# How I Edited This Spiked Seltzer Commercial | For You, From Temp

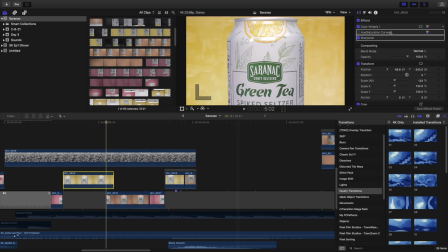And what I did was I came to whatever clip was on top, came down to the opacity, and I dropped it down. So that way you can see how the label, this label right here, is lined up. So I just got my shots and I lined it up,
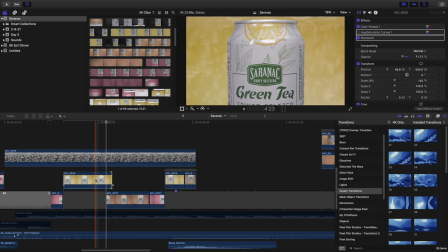and then brought this back down, and I just kept doing that for all of these shots.
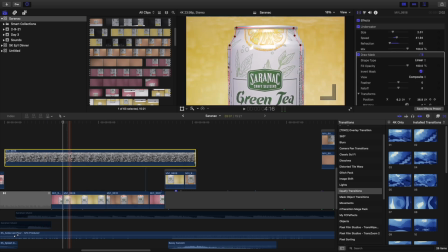So I have this bubble overlay on top, and this is actually not any of the previous bubbles that I used. Remember I talked about the shot with the clean seltzer with the raspberries in it?
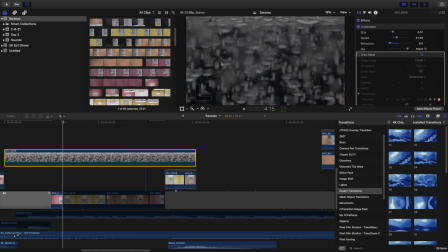This is actually, oh, it looks weird with the mask on, let me take the mask off. So this is actually a close-up shot of just the seltzer when I poured it before I put the raspberries in. And I thought it looked cool and it might look nice for an overlay, so I decided to use it for the overlay on this shot.
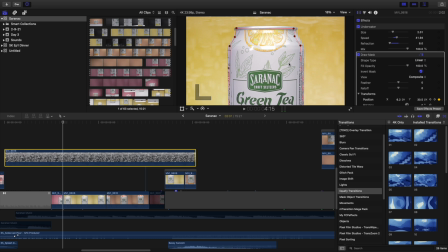Now, the reason why I have the mask on, I don't want anything to distract from the label. I want it to be seen clean, clear, and crisp at all times. So I just keyframed the mask so that it moves with the can, and then that goes into the next shot,
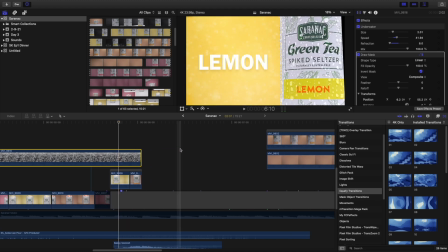which is my favorite shot of the whole thing,
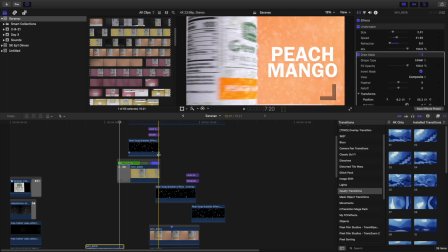which is the can spinning and transitioning into the next flavor.
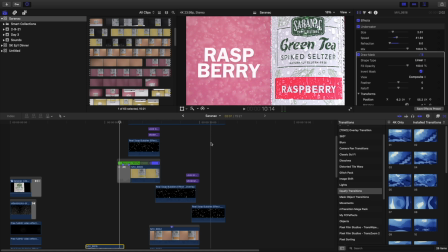You know what I love about shooting video is that you can come up with a game plan, but sometimes you just come up with an idea just the day of. Like, I didn't plan this shot at all. I had no idea. I was just getting some, you know, spinning shots of the bottles, and I thought, hey,
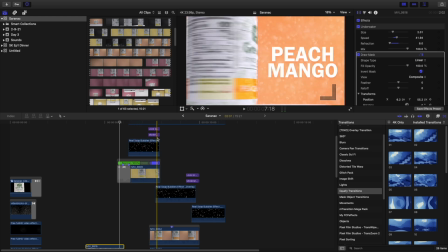it would be cool if the bottle kind of spun and then did like a kind of wipe and then kind of transition into the next flavor.
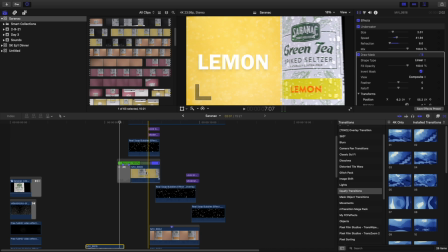So how I got this was I had the can on the turntable and then I let it spin, and as you can see here, there's a speed ramp. It goes from 100 and it goes straight into 2000%, which is pretty fast.
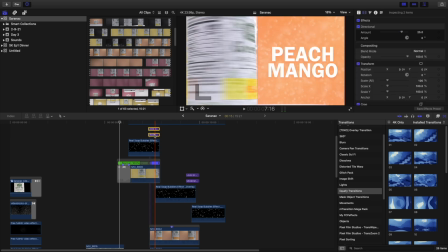And it looks a lot faster because I actually put a motion blur on top of the can, because when the can is spinning and you don't see any motion, it looks kind of weird. So you have to add motion blur whenever things are in motion. Makes sense, motion blur.
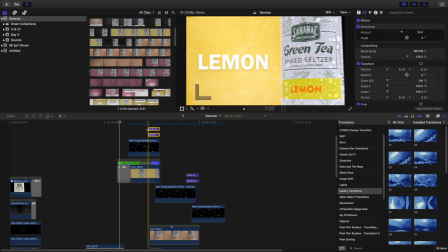So I did that, and I keyframed the can to go from the right of the screen to the left of the screen. And then when it got here, let me see if I can pull up the opacity. 1 second.
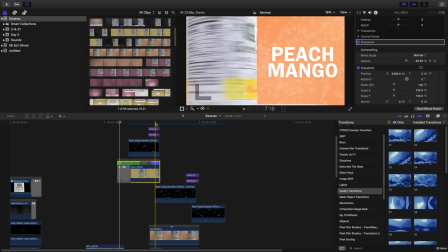So here's the opacity, and as you can see, the opacity, I keyframed it to go down. As soon as the can got into position, it's still spinning, and the can underneath it is spinning at the same time. As you can see here, it's spinning at the same rate. And then this shot, the top one, just fades gradually until you get the next shot.
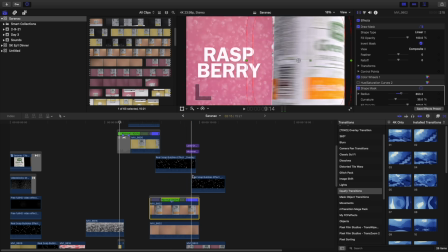And then I did the same thing with this, put motion blur, keyframed it to the side, and now we have the third flavor.
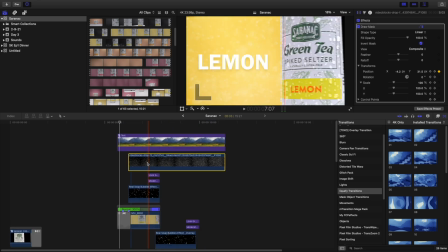I added one of the bubble overlays.
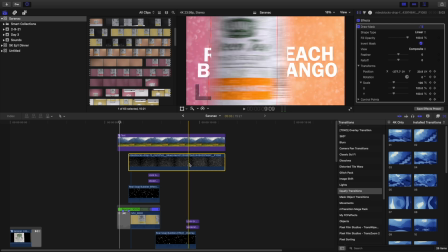I can't remember which one this is.
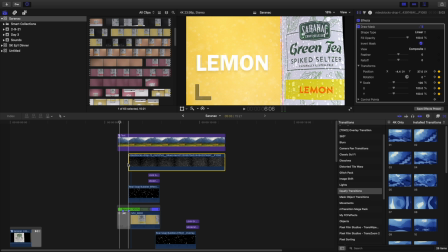It might be mine, it might be the one from Storyblocks, but I felt like it gave the background a little bit of depth. You know, with the plain color, I felt like it was missing something. So same thing with the text. The text is actually disappearing. I wanted it to give the same effect as the background, like how the can is moving and the background is changing.
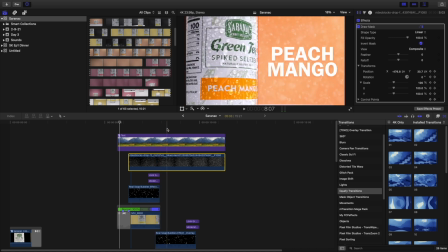I wanted the text to change too. So pretty much I just keyframed the crop to go along with the can. And same thing, this mask that I have on right now, it's doing the same thing that all the other masks were doing before,
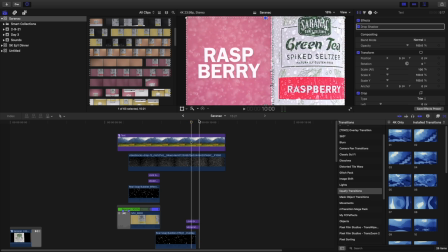making sure that the front of the label is not hit with any bubbles so that it can be seen clean, crisp, and clear. So we have those shots, and then that goes into the final shot, which is the hero shot.
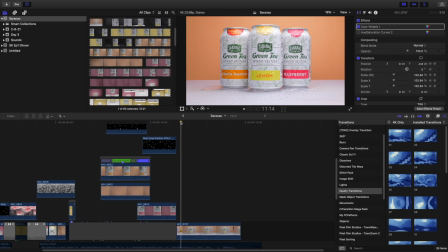Super simple. Also the first shot that I did, I just have all three lined up, and then I keyframed the zoom in and then the stop. So I have the cans looking very, you know, moist, let's say. Some people hate that word, but the cans are looking, they have condensation on them. You know, they look like they just got pulled out of a cooler.
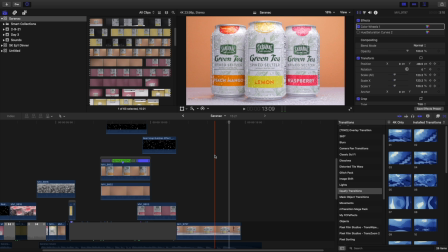But I shot this pretty much right after I bought it. So, and they were lukewarm and nowhere near cold.